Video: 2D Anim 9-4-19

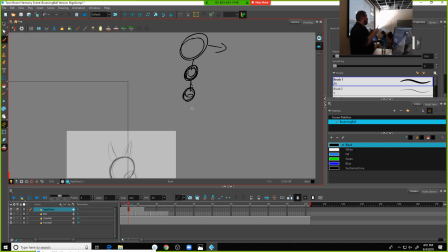[49:30]
So that means we can use, for those of you from character animation or who are familiar with some of these from other classes, this is a way we can manipulate our quote unquote lead and follow, right? What mass is leading, what other masses are following along behind.
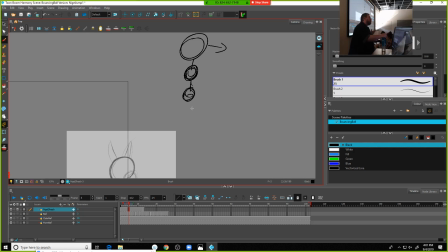[49:46]
And that's really important in terms of how emotion is conveyed. If a character is feeling curious, the head may lead that action, right? And they like kind of, the head goes first and then the chest follows later. If the character's feeling sluggish and tired, they don't want to go to work today,
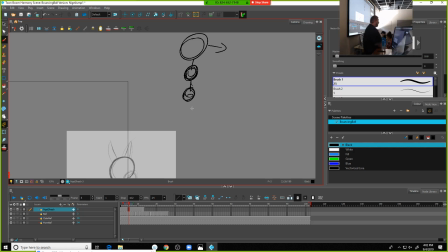[50:05]
it's like their legs are dragging their head along behind them, right? And that lead and follow has a lot of impact on a performance of a character. So, these three shapes are very, for me, very useful.
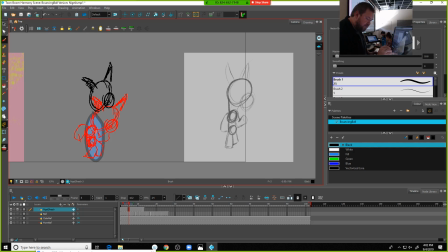[50:24]
So, again, stretching these out to make it feel like it's a pretty big jump. The hips are going to go up a little bit. The chest is going to go up a little bit. The chest was a little bigger than that, right?
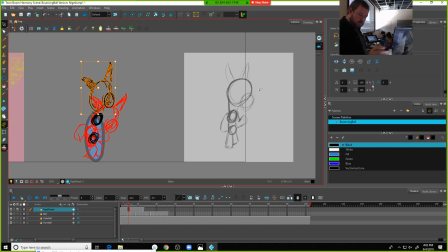[50:38]
I feel like that head is feeling a little small in comparison over here. It's probably scaled it down a little too much. I'm going to stretch these out just a little bit more. And one more thing I'm going to do. If I go back to this frame here, you'll see that my
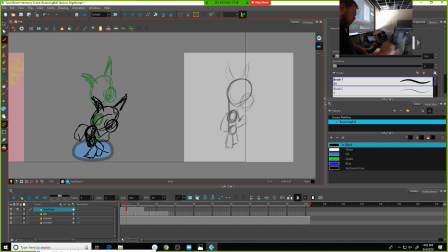[50:59]
line of action, for the most part, is like this curve, like this C shape, where the opening of the C is pointed this way.
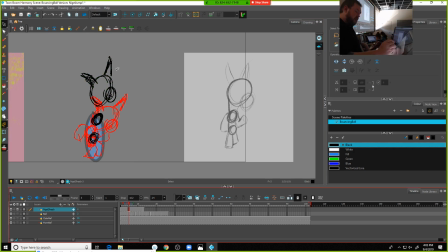[51:10]
For this drawing, I'm going to try to reverse that just a little bit. So I'm going to pull it back here. I'm not going to make it too exaggerated. Actually, maybe I do need to pull that up a little bit more. I need to pull all of it up just a little bit more. There we go.
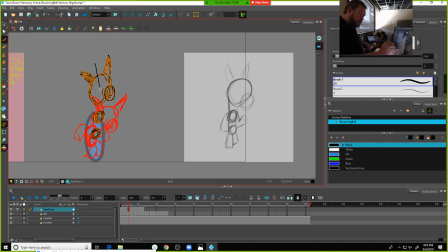[51:32]
And that way, when I'm getting this line of action, it's a little bit more like this curve, right? Now, I want it to feel like it's pushing off the ground and kind of stretching his legs a little bit too.
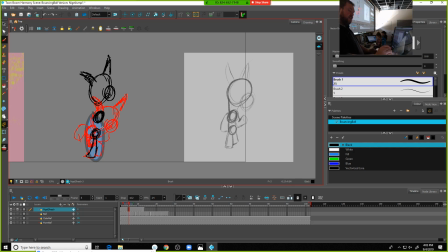[51:51]
And again, like I said, I want it to feel like he's leading with one leg, so I'm going to go ahead and pick this one up, a little bit something like that. These masses. I'm sure somewhere there's a figure drawing teacher watching me make these tiny little scratch marks, and they're
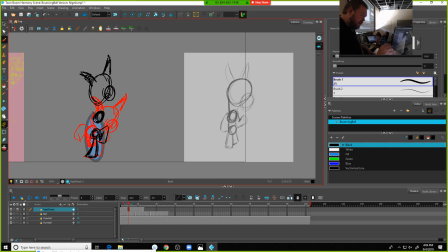[52:10]
like very annoyed at me. That's all right. A small detail that I'm kind of reminding myself periodically as I go through this is that
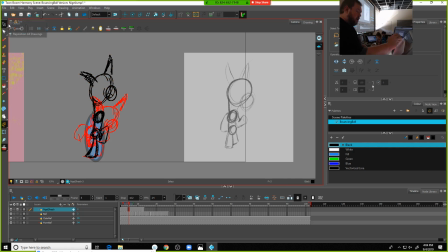[52:24]
where he is sort of a horse in nature, I'm trying to keep this line from his neck kind of straight, and then the curve is going to be on this side.
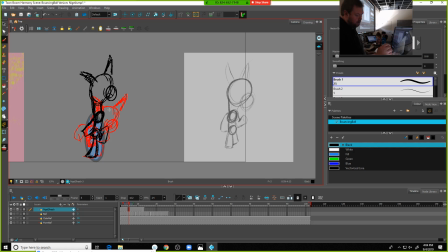[52:37]
And then any chance I have to play around with how these shapes are changing over time. I'm going to do that one.
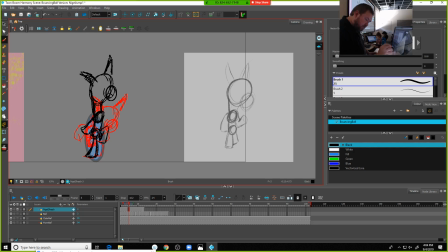[52:54]
That. Actually, I want to have both of his arms kind of flying out behind him if I can. So kind of doing like this. And then this other one will be down here within the periphery.
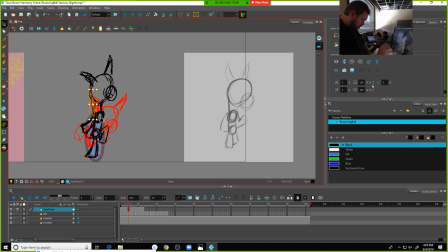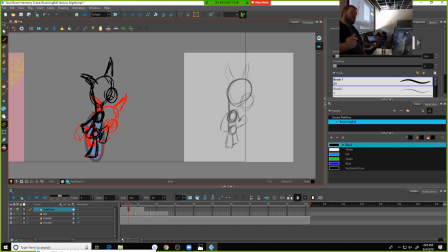[53:24]
Now, some of these things that I'm doing on here, they may change.
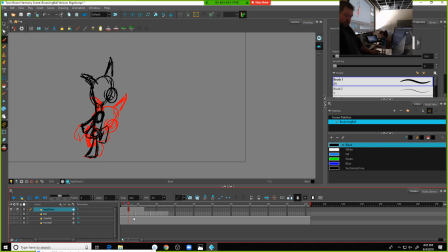[53:28]
So I'm going to go ahead and turn off my other layers here, just see how this is feeling. If I extend that out to F5.